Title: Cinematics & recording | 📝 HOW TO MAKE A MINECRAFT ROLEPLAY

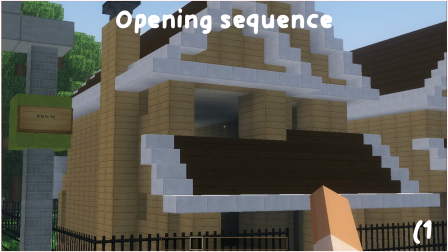(4:10)
I'm going to move my camera into a slight low angle position, and then I'm going to press P here,
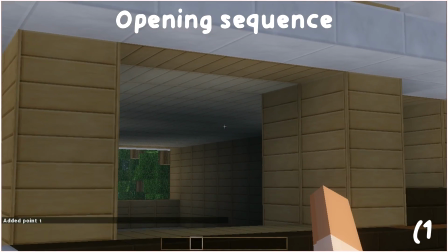(4:17)
and then I'm going to go up here, and I'm going to look ever so more straight dead into the window like that.
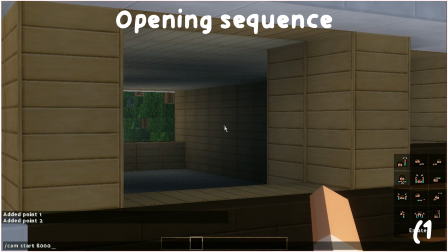(4:24)
And I don't know how fast this is going to be, so I'm going to start with 800. That's quite fast for an opening shot, but that is very nice.
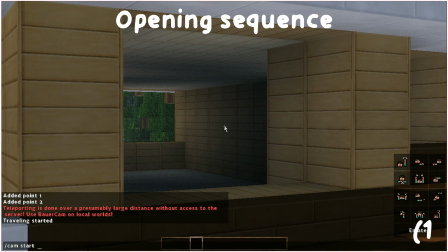(4:33)
I do like fast shots, but the shot speed can also convey mood. So let's say this is a first day of school, characters waking up, that's the bedroom.
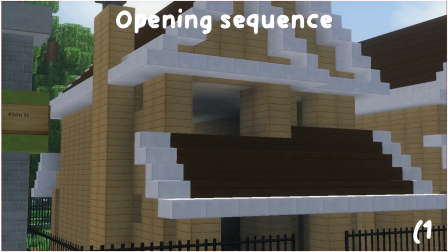(4:42)
So I'm going to do /cam start maybe 2000. Now as you can see, it's a lot slower. You get to see more of the whole house. You can sort of see the area in which the character lives for a bit more.
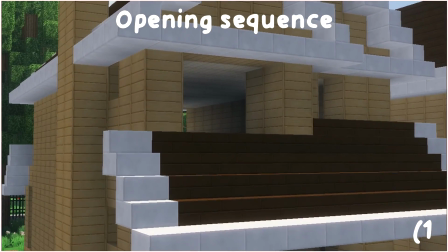(4:50)
You can get a lot from this. You can get maybe the character's background, as in wealth,
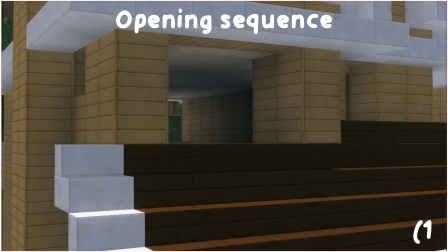(4:56)
and you know, you can see more of the character's room, you get to see more of the character's house, and you can put your nice little credits,
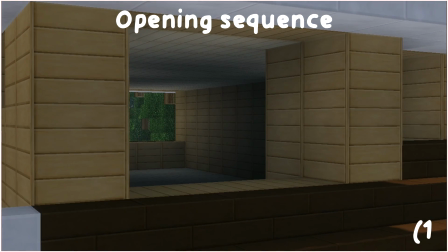(5:02)
your nice little logo up here. So that is how I would record the opening. Now I have like a little rule that I like to follow. If the scene is starting, I will zoom in, and if the scene is, you know, closing, coming to an end, I will zoom out.
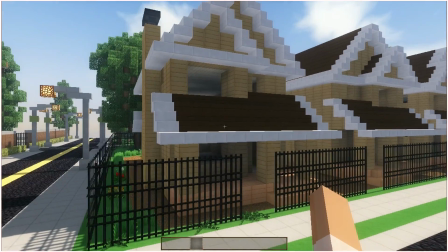(5:15)
So let's say the last shot was in this house and now we are leaving the house.
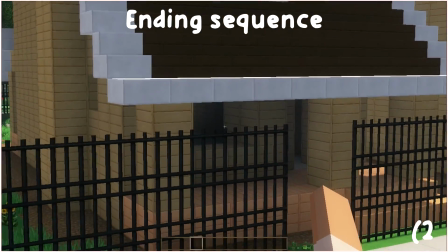(5:21)
What I'm gonna do is I'm gonna look down here,
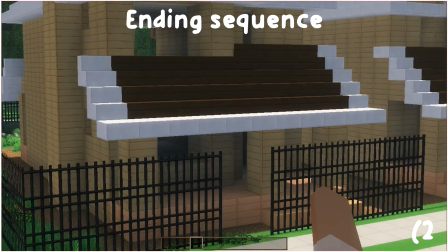(5:25)
or let's I'll go here and I'm gonna press P, and I'm gonna zoom out to here.
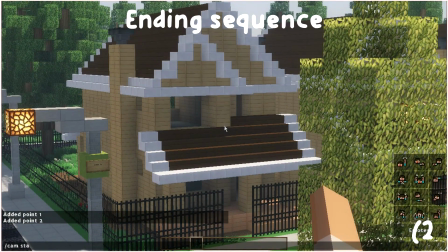(5:31)
And as you can see, now we've got a shot of the whole house / cam star. I'm gonna say 2000.
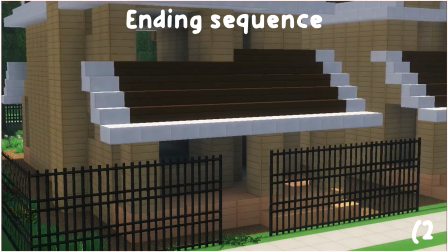(5:37)
Now, as you can see, we're zooming out.
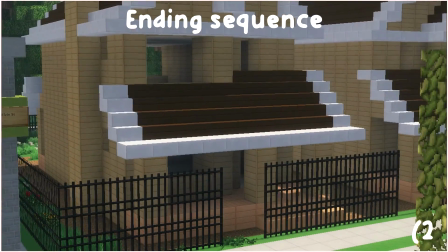(5:39)
This is showing that we are leaving the house area, but it also makes it very clear what the set is by what you can see around.
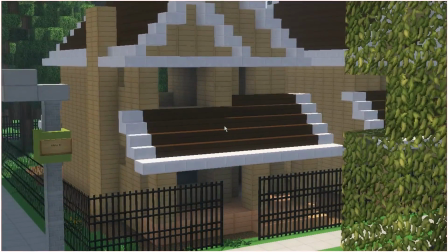(5:46)
So that's just something I like to do. Not everyone has to do this, of course, because everyone records in their own ways.
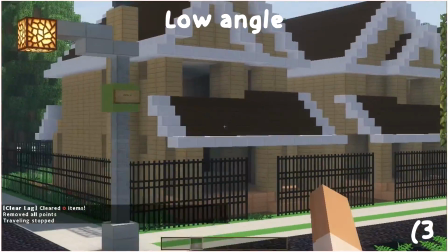(5:52)
This is just how I like to do it. Another way I like to record buildings is from a low angle looking up.
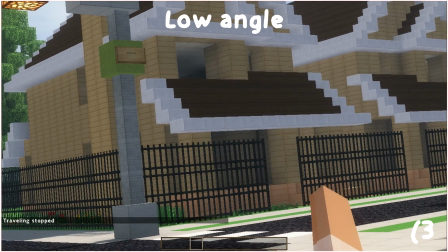(5:59)
I don't really use the roll keys a lot when I'm filming buildings,
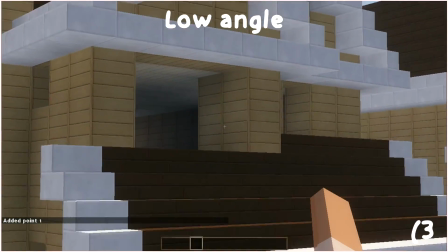(6:04)
but it really depends on the mood, because, you know, for something spooky like a creepy shot of a Halloween door, I would use the roll.
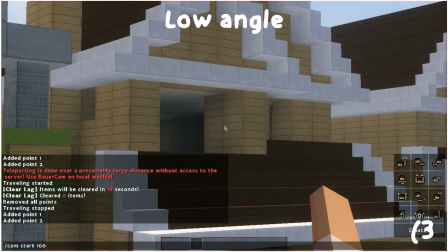(6:10)
But here I'm just using the zoom, keeping it nice and simple. So here we are, as you can see, we're going inwards.
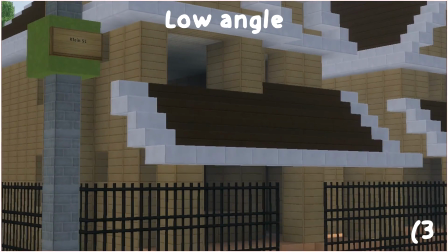(6:16)
Very cute shot. This also shows the scene starting.
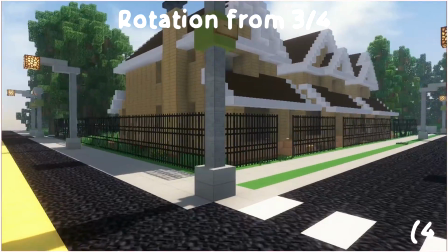(6:21)
Another way I like to record my buildings is by, let's zoom in to about here,
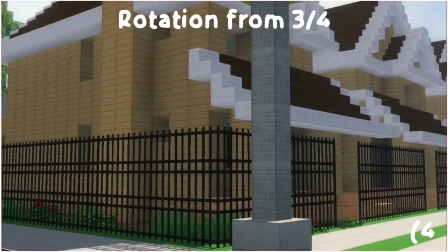(6:27)
and then I'm gonna, maybe a bit more, and I'm gonna go slightly down, and I'm gonna put one point down here,
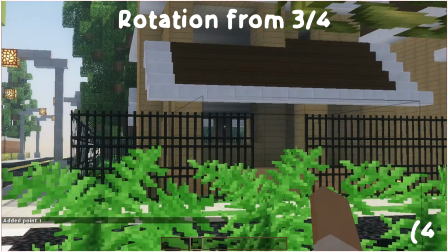(6:34)
and I'm gonna put my other point around here, and if I do /cam start 2000,
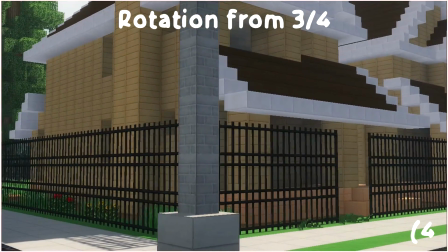(6:40)
as you can see, now we've got a nice shot rotating around the house, and you can see a bit more of it.
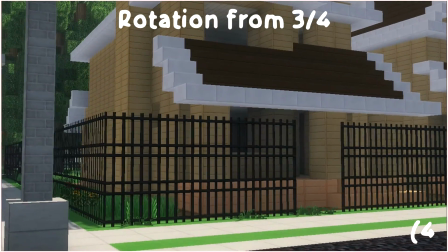(6:46)
You can see the background, and this is just something I really like.
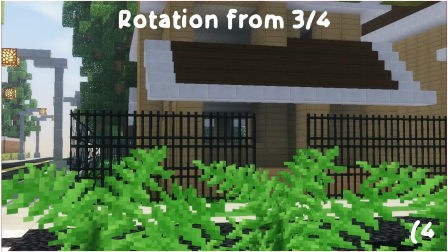(6:48)
It really adds some variation in between a lot of those zoomy shots, just to really add some spice.
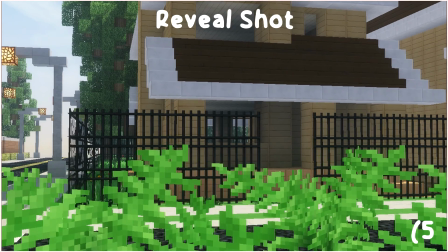(6:55)
And this brings me to my next point: film through foliage. Filming through foliage is like the cutest thing ever.
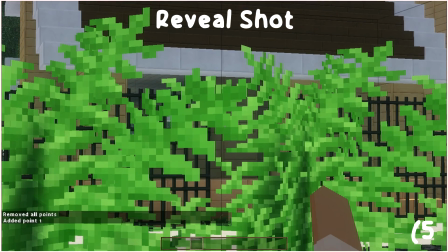(7:01)
So I'm gonna zoom in, I'm gonna do P, and I'm gonna go P again.
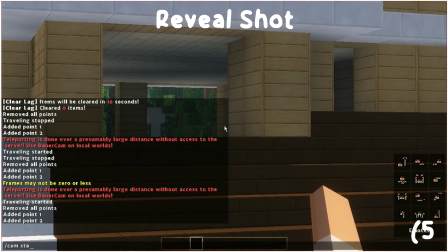(7:06)
I love filming through foliage, and if I do /cam start,
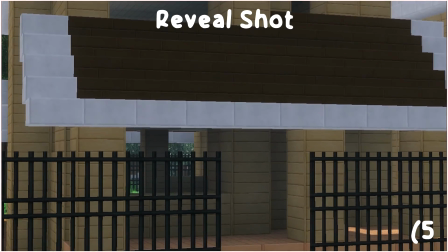(7:09)
now you can see we're coming up from the bushes behind. It kind of reveals the building in front, and I just love this so much.
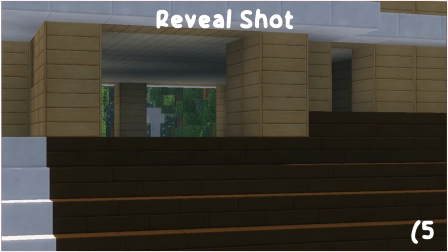(7:15)
I think it's such a fun way to like show the buildings. And I know it sounds really boring, I'm saying like recording buildings is fun, but I think recording buildings is fun. Even the most boring buildings, you can make them look so interesting by the shot type that you use. But that is how I like to do it, and now we've learned a little bit more about shot types. Let's move on to characters. Yay! Now we're moving on to what is arguably the most important part of recording cinematics. We are going to be recording characters. Now, I say that this is so important because when a character is talking, you want it to be very clear that you can see their face. Something I see a lot in roleplays, and it's not necessarily a problem, it's just something I wouldn't do, is a character is talking but you cannot see their face.
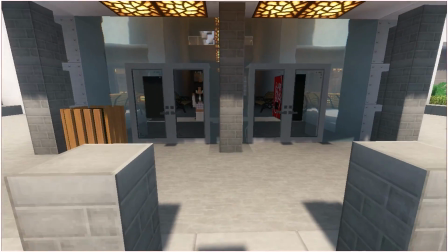(8:01)
And obviously that's not to say like if a character is talking you can't be facing behind them, but I think it's very important to change your camera angle to be very dynamic.
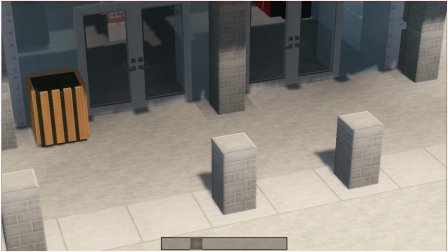(8:10)
So if there's 4 characters talking at once but the camera is stationary like this the whole time, then you don't really get to see any emotion.
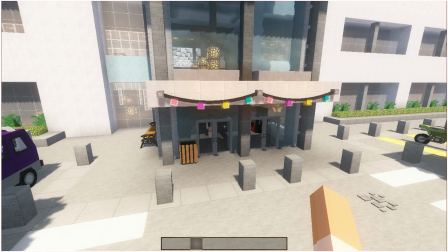(8:16)
I just think the angle helps to convey specific emotions and show the atmosphere as well.
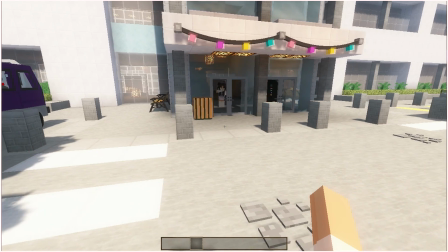(8:21)
So with that out of the way, I'm going to show you some of my favorite camera angles for recording people.
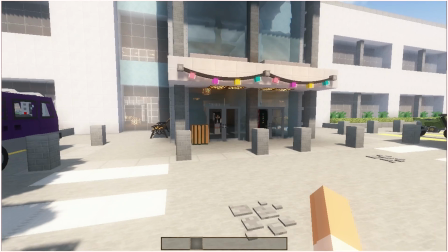(8:29)
I have Megan over here helping me. Hello, hey girl. And basically when I say go, she's just gonna walk, and I'm gonna show you how I would
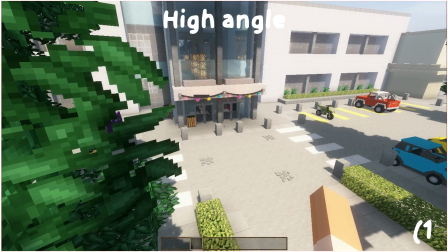(8:37)
record. So the very first one is high angle. So I'm just gonna go up here and I'm gonna press P, and I'm gonna go down and press P here.
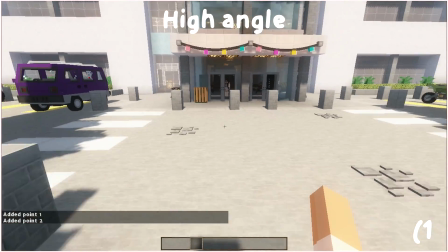(8:45)
Now this is a shot that I used to do a lot in my roleplays.
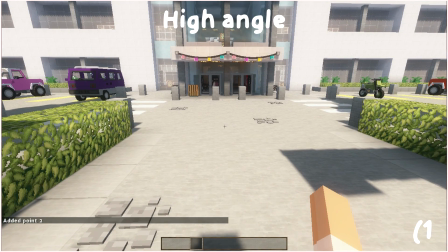(8:48)
I don't do it so much now, but that's probably just because the tone of 𝑍𝑉𝑘𝑠, you always want to see the character's face because you never know who to trust, you never know who's thinking what.
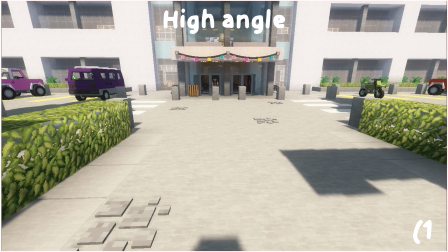(8:55)
But this is a very good one. It's zoomed out so you can see a lot of what's going on around, but also the character, who is the main focal point.
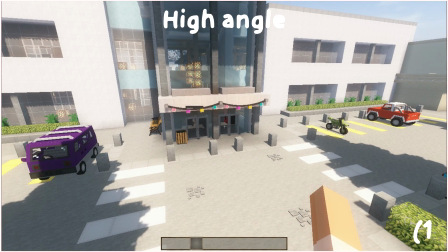(9:02)
Now before I actually start the cinematic, what I'm going to do is I'm going to go into /GameModeSpectator,
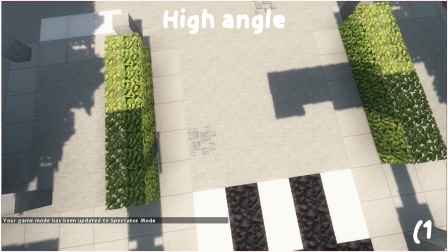(9:08)
and that just makes it so you can't see that really annoying shadow on the floor in the corner of your cinematics.
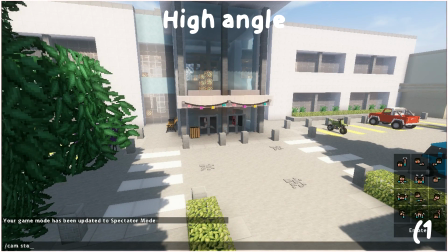(9:12)
So now if I do /cam start 2000, Megan, you may go.
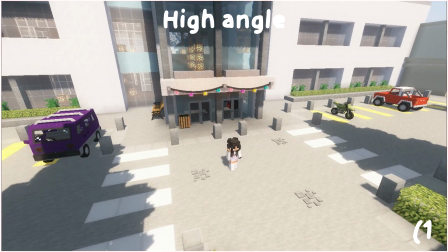(9:18)
As you can see, the set behind is very visible, and Megan, the focal point, you can still see her very clearly.
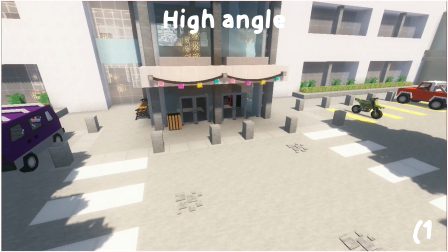(9:25)
She's in the center of the screen, so you know who you're supposed to be looking at. And that is the first one out of the way.
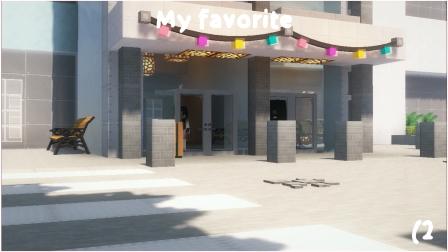(9:30)
Now I've started in Spectator for this one because I just think it's easier to record in Spectator, because then you can go through like blocks and all sorts of stuff like that.
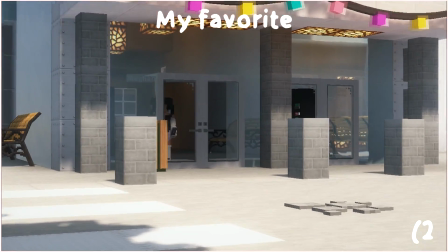(9:39)
So I'm gonna zoom in for this one. I do like a good zoomed shot. I do like a nice zoomed shot.
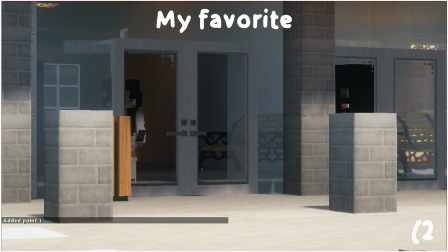(9:44)
Yes, I do. So with V, I zoomed in, and I'm gonna press P, and then I'm gonna go forwards, and I'm gonna press P again.
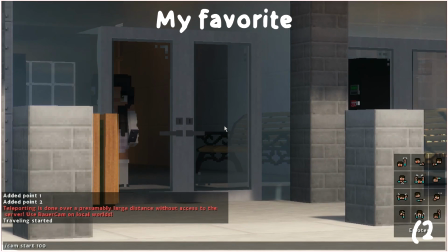(9:51)
And how fast is this? that is a little bit fast. So I'm gonna do 2000.
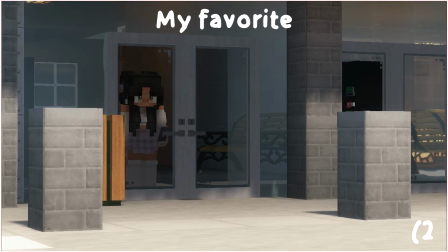(9:57)
That's perfect. So Megan, could you go please? As you can see, this one's a lot nicer.
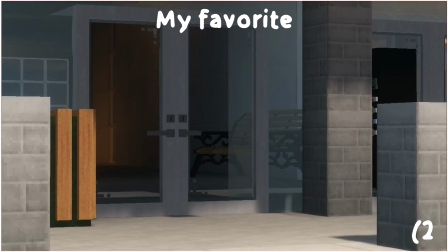(10:03)
I prefer this one. This is one I would definitely use more often. It's very zoomed in.
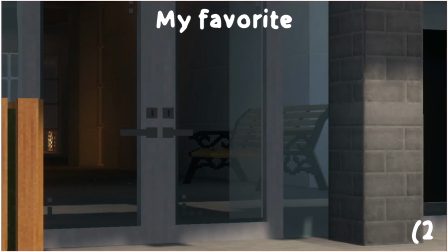(10:08)
You can see the emotion on the character's face, and you can also see the character as well as a little bit of what's going on.
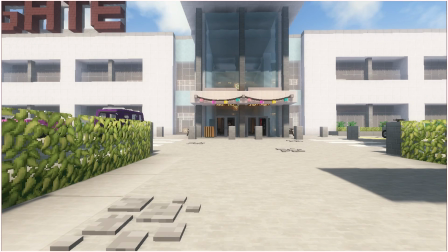(10:13)
For the next camera angle, what we're going to do is we're actually going to it's not really tracking shot,
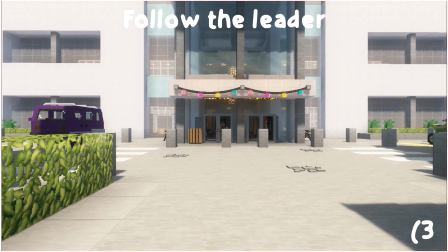(10:18)
but we're going to zoom into where Megan would be walking, so it looks like she is walking to the camera.
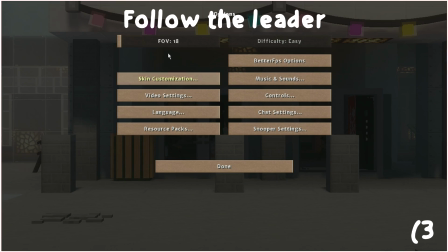(10:22)
So what I'm going to do is I'm just going to zoom in, and nice and zoomed, I am at 18 if anyone would like that as a reference, and I'm going to press P,
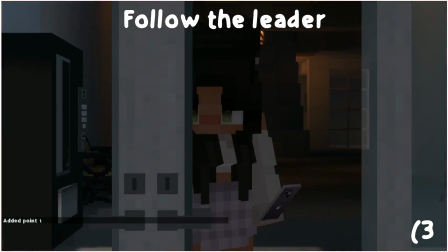(10:30)
and then I'm going to zoom in, and I'm going to press P again, and let's see how fast this is.
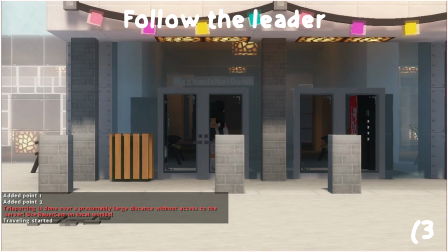(10:35)
So my default is always 2000. Is that good? Or 20 seconds if you're on CMD cam.
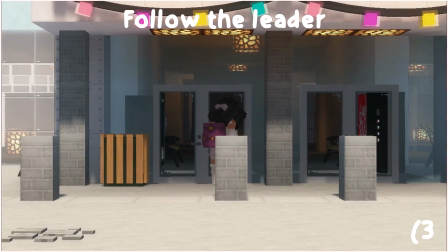(10:40)
I'll say that's a little bit fast for what we're doing, so 2300. Now as you can see, now Megan is walking closer to the camera, and she's going to walk through the camera.
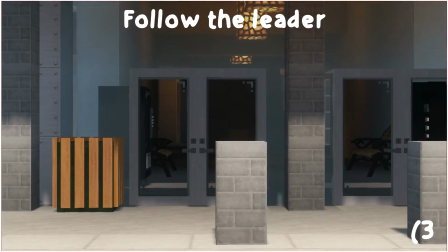(10:49)
What I would do here is cut, because obviously you don't want to see her clipping straight through the camera, but that's another nice one.
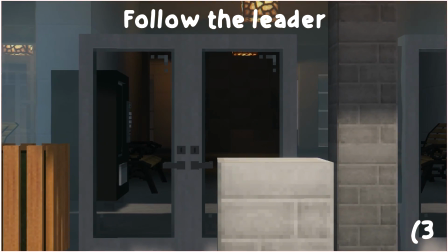(10:55)
It sort of aligns the audience with the character. The next angle I'm going to do is a low angle.
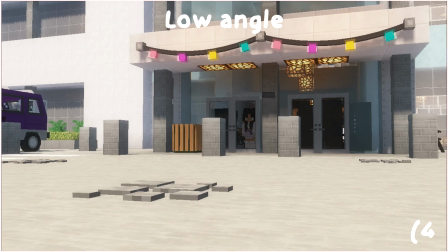(11:02)
So as you can see by now, I like to zoom in on my characters a lot.
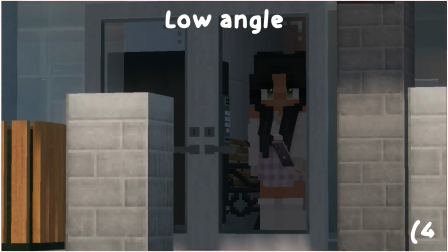(11:05)
This is just so you can see a lot of what's going on their face, and also because if the audience don't really know your characters too well, so for example, like if it's in episode 1,
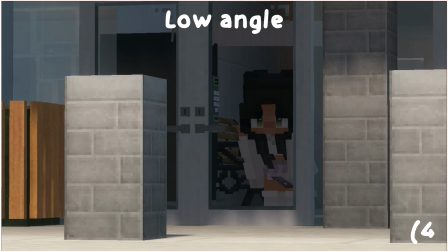(11:14)
they won't know who's walking or like who's in shot, and you just want it to be very obvious who is doing what, if it's relevant to the story or anything like that.
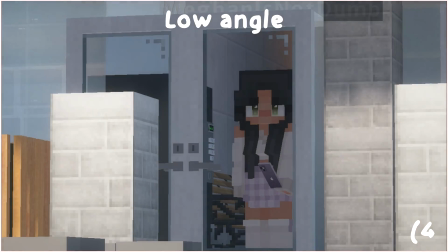(11:22)
So now I'm at my little low angle. I'm gonna zoom in a little bit more, and I'm gonna look up like that, maybe a bit more zoomed.
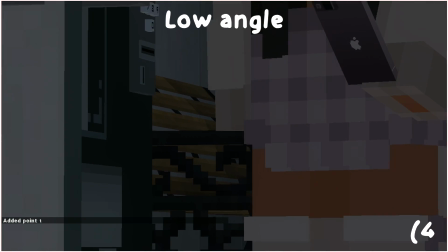(11:30)
And if I press P now, and then if I go over to the door, and if I go up towards the face,
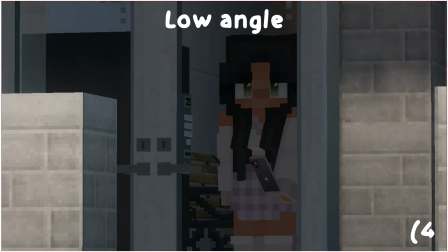(11:37)
now what does that look like at /camstart 4000? Now as you can see, you can clearly see everything that's going on.
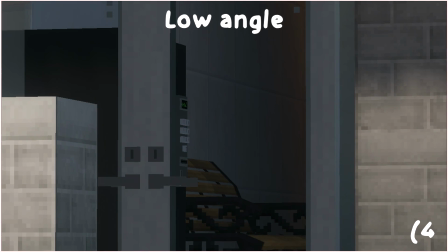(11:43)
Very cute character, but my only drawback to this is that it is a very quick shot.
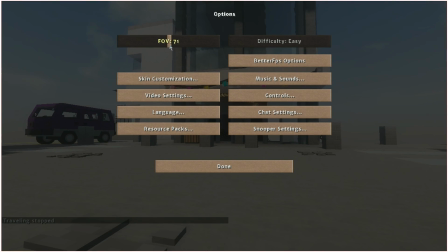(11:48)
So if you're maybe having a more relaxed scene, I wouldn't use this one, because fast-paced cutting can show signs of like urgency.
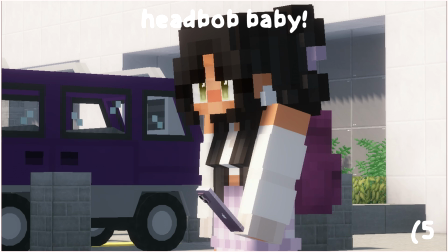(11:57)
So if a character is talking to one, for example, so Megan, could you do some head bobbing, please?
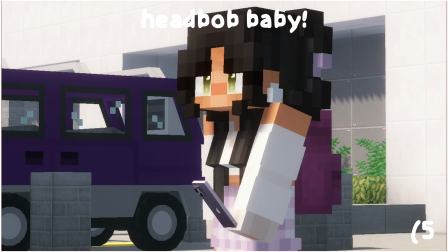(12:02)
Thank you.
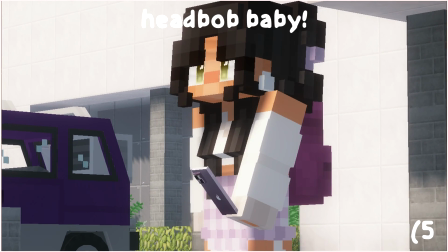(12:04)
If the character talking is shorter than the character they're talking to, I'll do a slightly low angle, and it'll be very zoomed in.
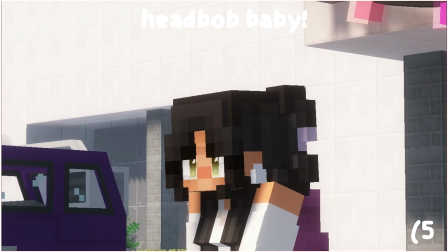(12:12)
I can either go here, or I can go here to like a bust.